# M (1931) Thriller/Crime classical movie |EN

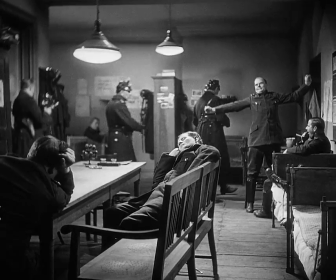And here we have, as Tony was talking about, a series of images that very much look like a police training film,
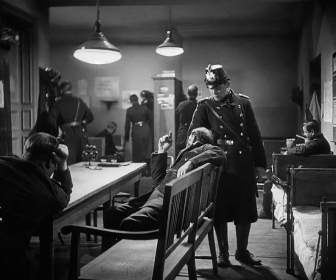and in a sense confirming what the one official is telling the other about the vicissitudes that the various officers have before them.
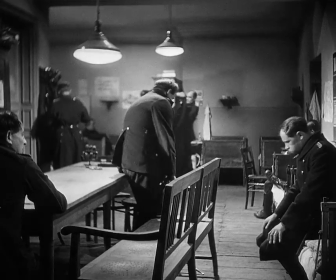It may actually refer back to what they called a Polizei show,
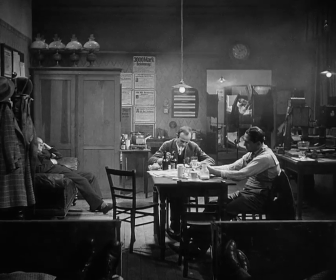a public exhibition of police methods in 1926 in Berlin, which was a big hit with the public.
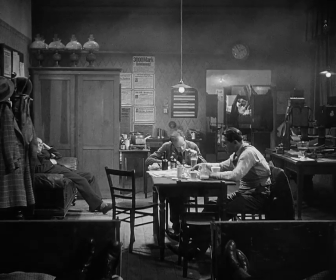Sie stehen ununterbrochen auf dem Sprung, jede, aber auch die geringste Spur aufzunehmen, denn möglicherweise kann ja gerade sie zum Ziele führen.
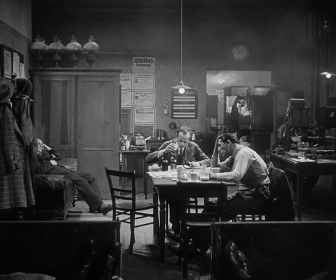Bedenken, Herr Minister, allein die Arbeit am Tatort.
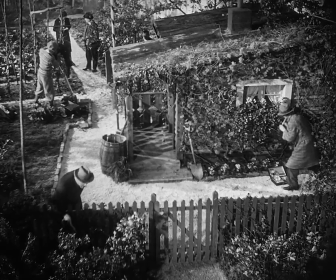Note well here, this garden, the Schreber Garden, is indeed a studio space.
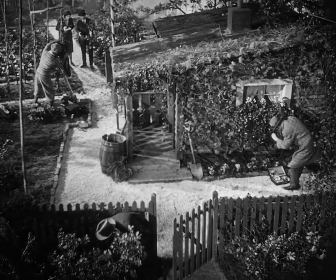This film has next to no location shooting. It's a film that somehow works very much in the confined space of a constructed world,
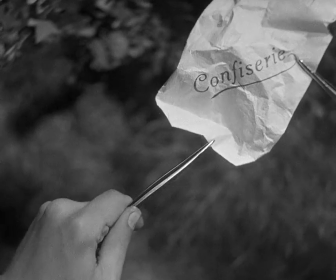and yet it gives us a sense of a city as it lives and breathes, down to the most minute detail,
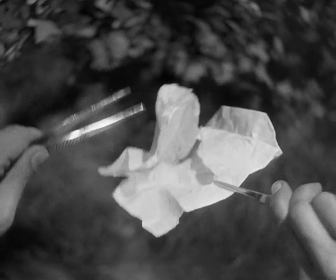like these shards of sugar in this box of confections.
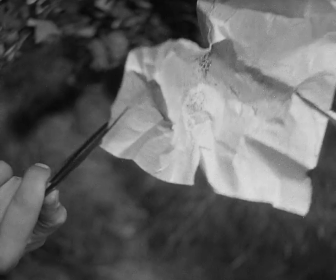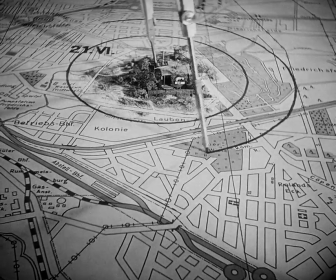In jeder Konditorei, in jedem kleinsten Kolonialwarengeschäft nach dem Ursprung dieser Tüte geforscht.
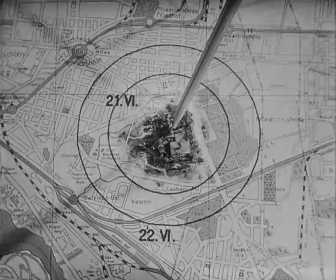Umsonst. Mit jedem Tag.
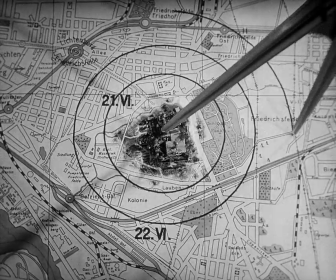And as we can see, what this film is doing is mapping the city, mapping it in various ways,
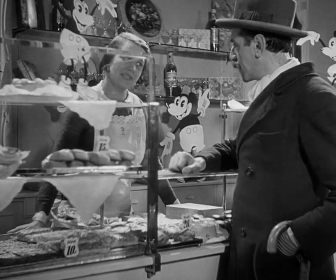traversing its various living spaces, its various workspaces. Not doing so in an obvious manner, doing so in a quite elliptical one.
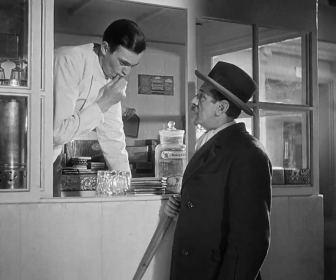We've seen this in innumerable police procedural films, but this is a film that is doing this in a very original way.
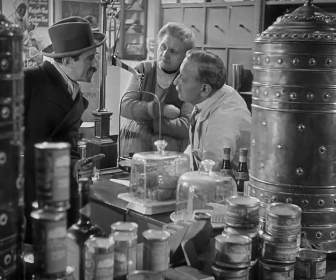Immer ins Ungewisse hinein, zunächst ohne Aussicht auf einen wirklichen Erfolg, der uns dem Ziel.
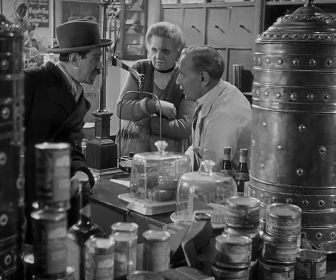It's the principle of seriality once again, in which one scene connects with the other by way of an illustration.
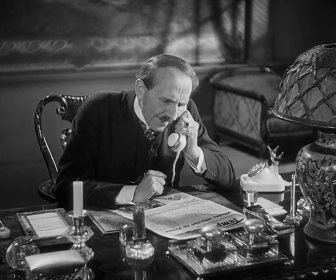It is not Brechtian, because it misses the political dimension,
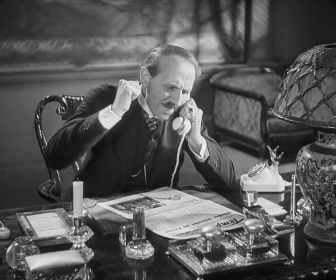but it is a kind of serial quality, an additive quality that illustrates the work of the police.
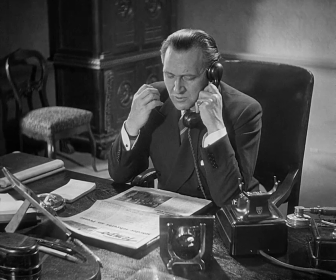Herr Minister, scheinen doch nicht die rechte Vorstellung von den ungeheuren Schwierigkeiten zu haben, mit denen die Kriminalpolizei zu kämpfen hat.
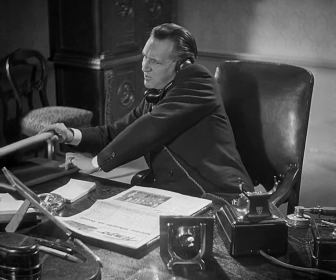Ist Ihnen bekannt, dass zum Beispiel über den Heimweg, den das vermisste Kind genommen haben soll,
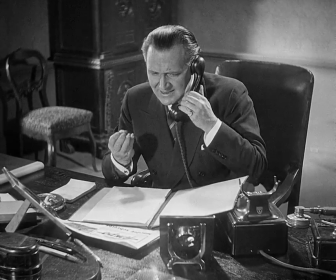allein 15 gänzlich verschiedene Zeugenaussagen bestehen.
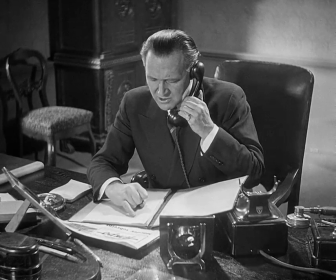Ich werde Ihnen ein x-beliebiges Beispiel herausgreifen. Bitte, Zeugenvernehmung Nummer 1478, Mordsache Beckmann.
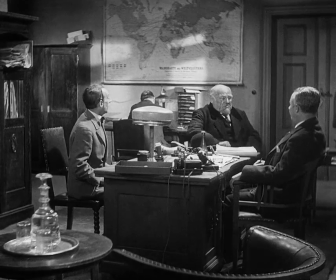Sie haben keine Ahnung. Mehr wissen Sie, Herr.
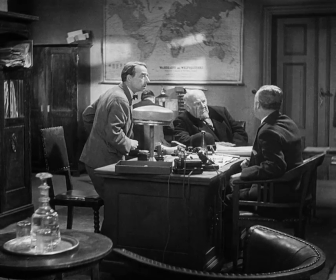Here we have a scene that is one of the set pieces meant to demonstrate the unreliability of witnesses.
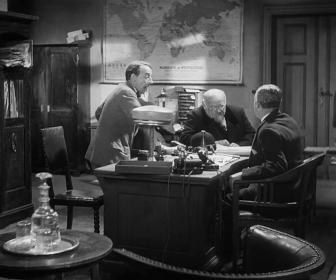This goes back to what we know about the Curtin trial, in which thousands of clues were delivered, but hardly any panned out.
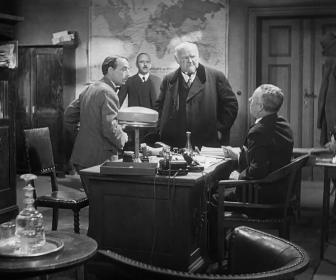Schluss, hat ja keinen Zweck. Ich danke Ihnen, meine Herren. Bitte.
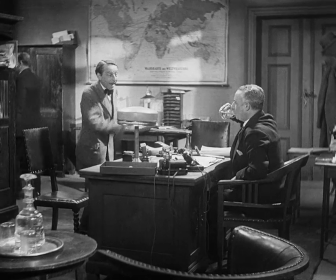In some ways, one might talk about this film in the same breath as Alexander Derblin's novel of 1928, Berlin Alexanderplatz,
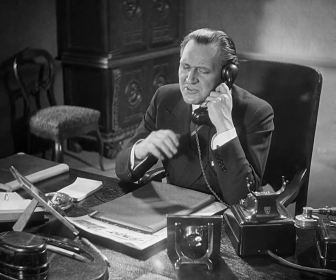Derblin thought of this novel as giving expression to the thousand voices of the big city.
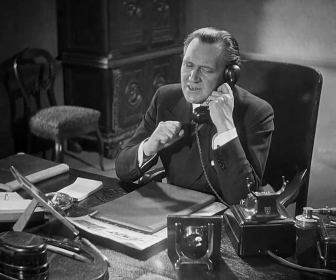In its own reduced kind of way, that is what M does as well.
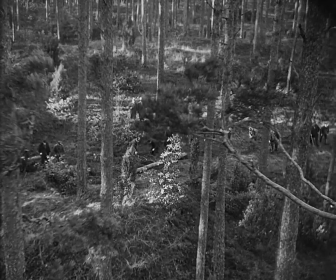We see the big city. We see the big city as a source of conflicting energies. We see it at times as a source of chaos and confusion.
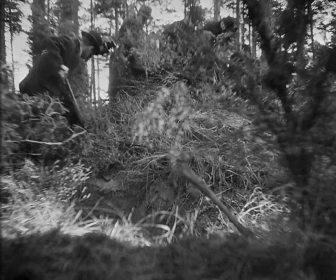And for that reason, it needs to be monitored and administered.
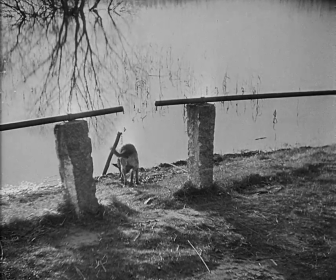And that's why this film is so emphatic in its attention on the technologies of security and observation,
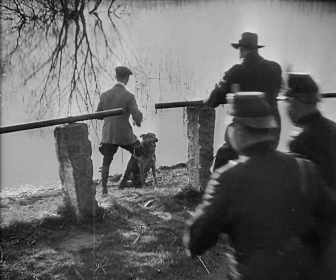these means by which you can register the comings and goings of so many different people.
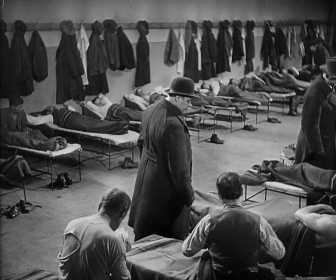I think an insight by Friedrich Kittler here is very much to the point.
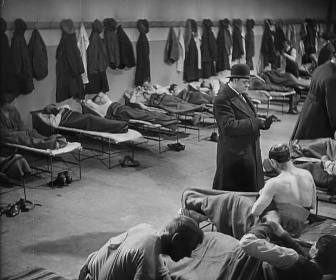Quote, from the National Postal Service to the public telephone to the license plate on every registered vehicle,
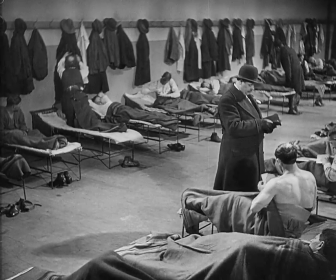media are at work replacing people with their addresses.
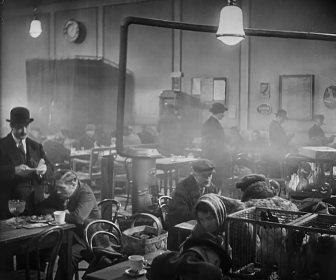The world is becoming more abstract, and that surely enacts a certain kind of human price,
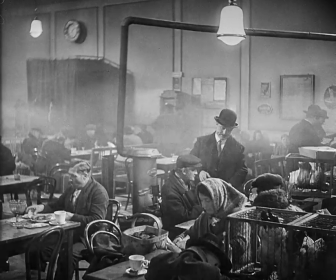particularly in a case where things are becoming streamlined and rationalized.
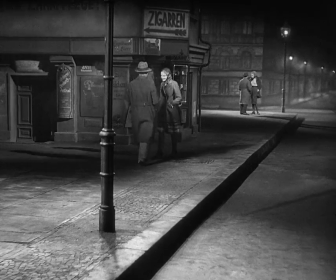Someone whose behavior doesn't fit into that becomes all the more deviant,
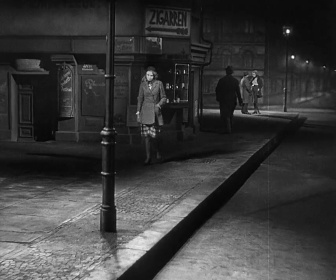sticks out all the more, and becomes all the more of a source of irritation.
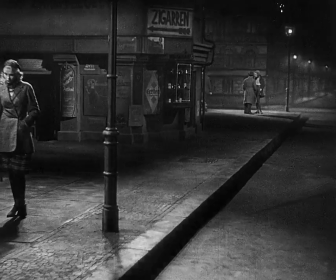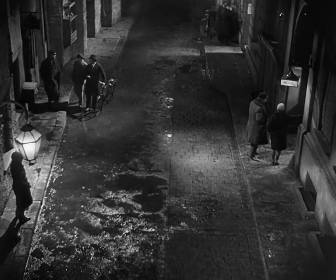This is a typical noir scene in lighting and setting. Wet streets, extreme camera angle, harsh shadows, pools of lights, car lights.
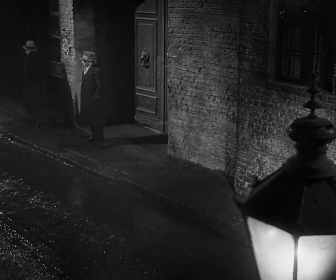Lang's visual style in M has been highly influential for American film noir in the 1940s and 50s,
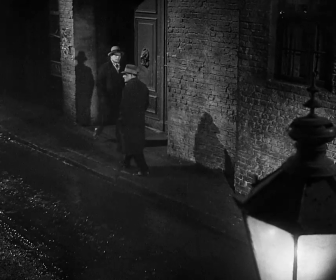including his own film noirs and films from numerous other exiles from Hitler Germany.
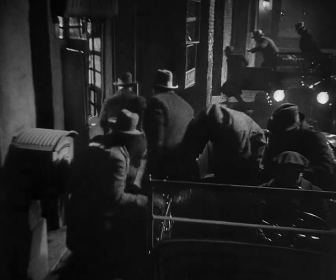You'll notice that this police raid here is a logistic intervention. It's like a military action.
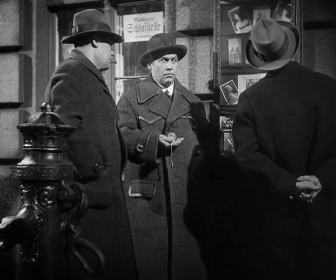It's staged with the greatest precision. We get just bits and pieces, but we know what is transpiring and we have a sense of what is up.
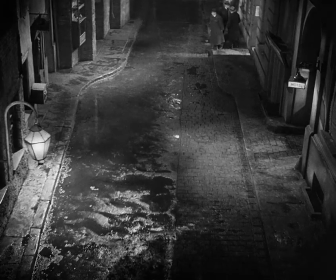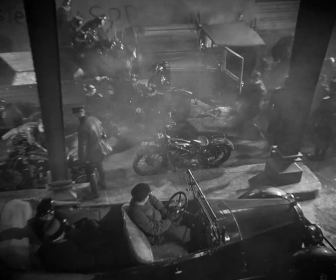The scene is shot in complete silence,
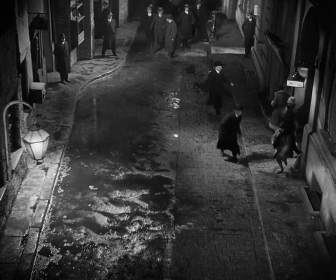and it is a fact that two-thirds of the film was shot in sound, one-third as a silent film.
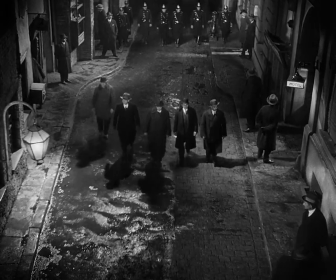The reason being, in part, that the license fees for sound equipment were so expensive that they wanted to save.
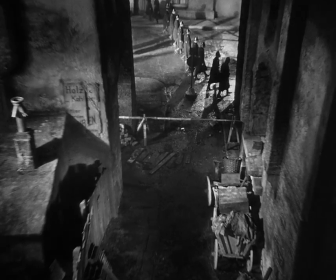But there's another reason. A certain eeriness comes with this silence that is broken only by a loud whistle from off-screen,
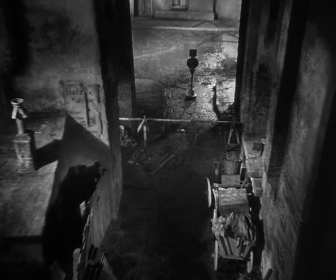followed by other whistles, and once again, slightly mysterious and scary since we don't know where it comes from.
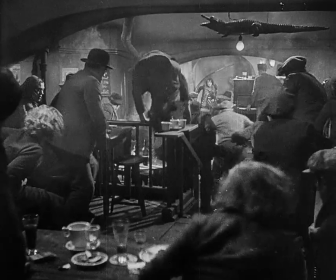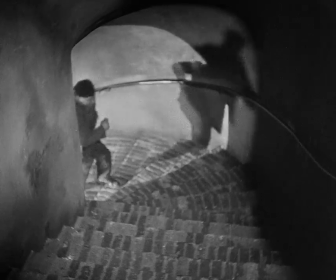Shots of panic and escape toward the camera, some escape, but the camera's perspective is that of the police.
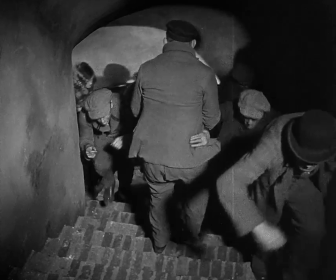The camera is in cahoots with the police.
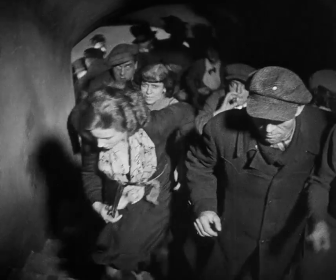As so often in Long, the world with the structure of a trap, the off-screen presence that marshals these people,
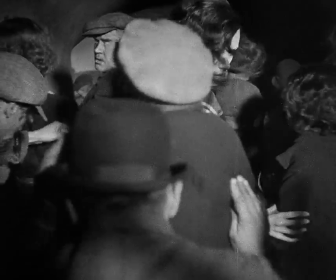that pushes them back into this underground bar, and also, in its own way,
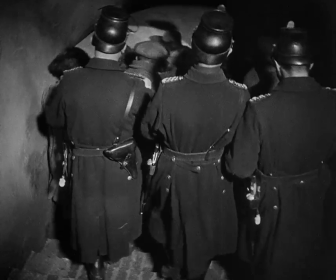anticipates the arrival of a key presence.
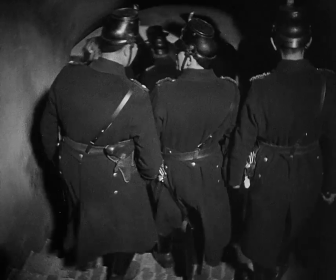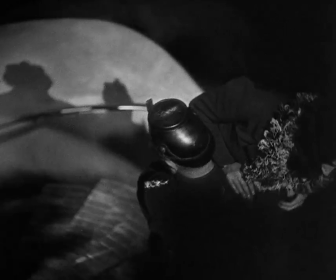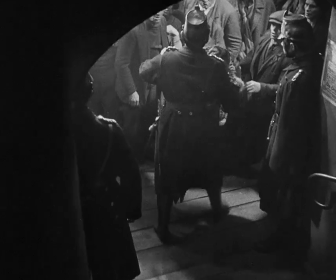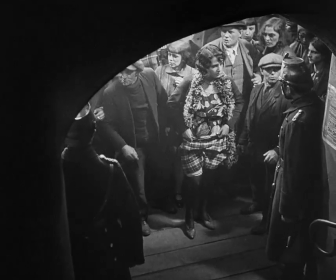You'll notice here lots of studied uses of the architectural spaces, of the arches,
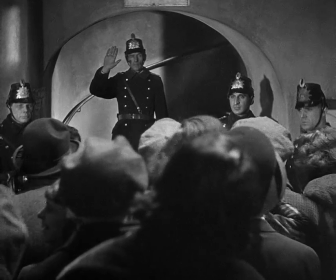but also, as we'll see very shortly here, the use of shadows.
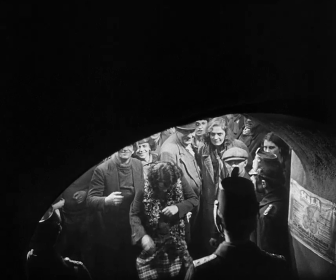If the murderer is introduced as a shadow with a bowler hat, so too is Lohmann.
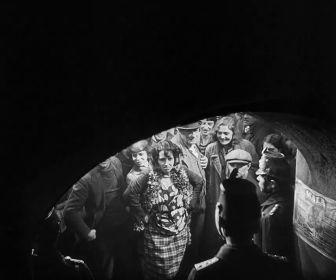Lohmann is a king. You could also talk about him as a father coming to his unruly children and asking them for order.
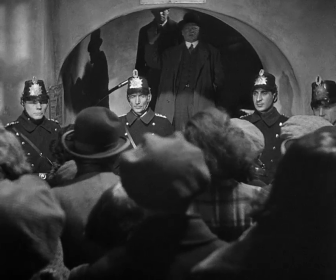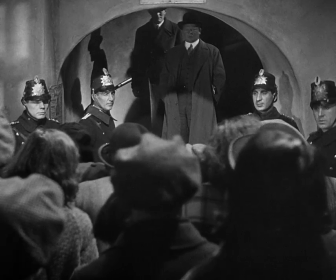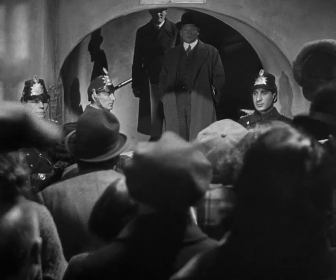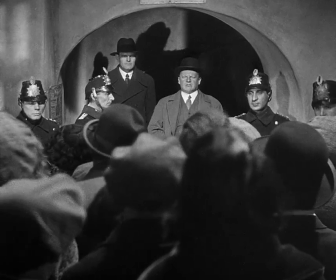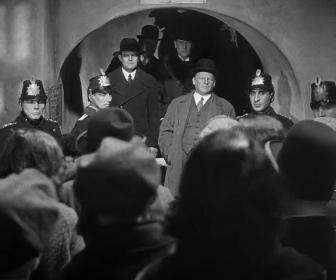Not even Lohmann thinks. I would assume that most people in the audience would assume that he finds the murderer among those folks.
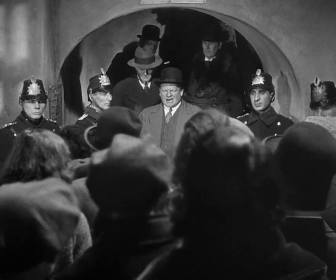It's like a show put on to prove that something is done. And the show must go on.
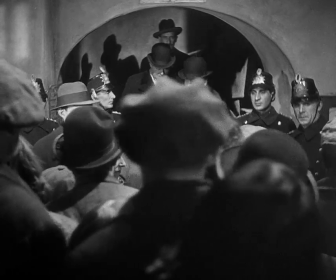The show has a certain kind of mise-en-scène to it.
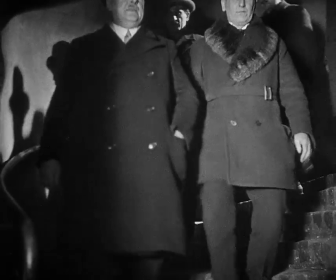And in this choreography, certain figures try to break out of something that has been preordained.
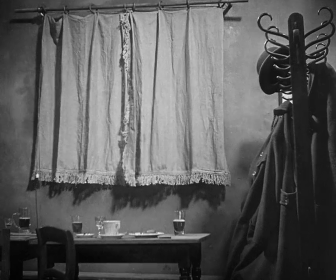We get an inventory of the various objects in the place.
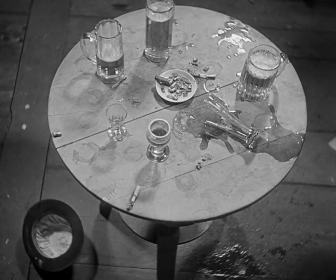We have a kind of uncanny moment where a jacket somehow assumes almost a human semblance.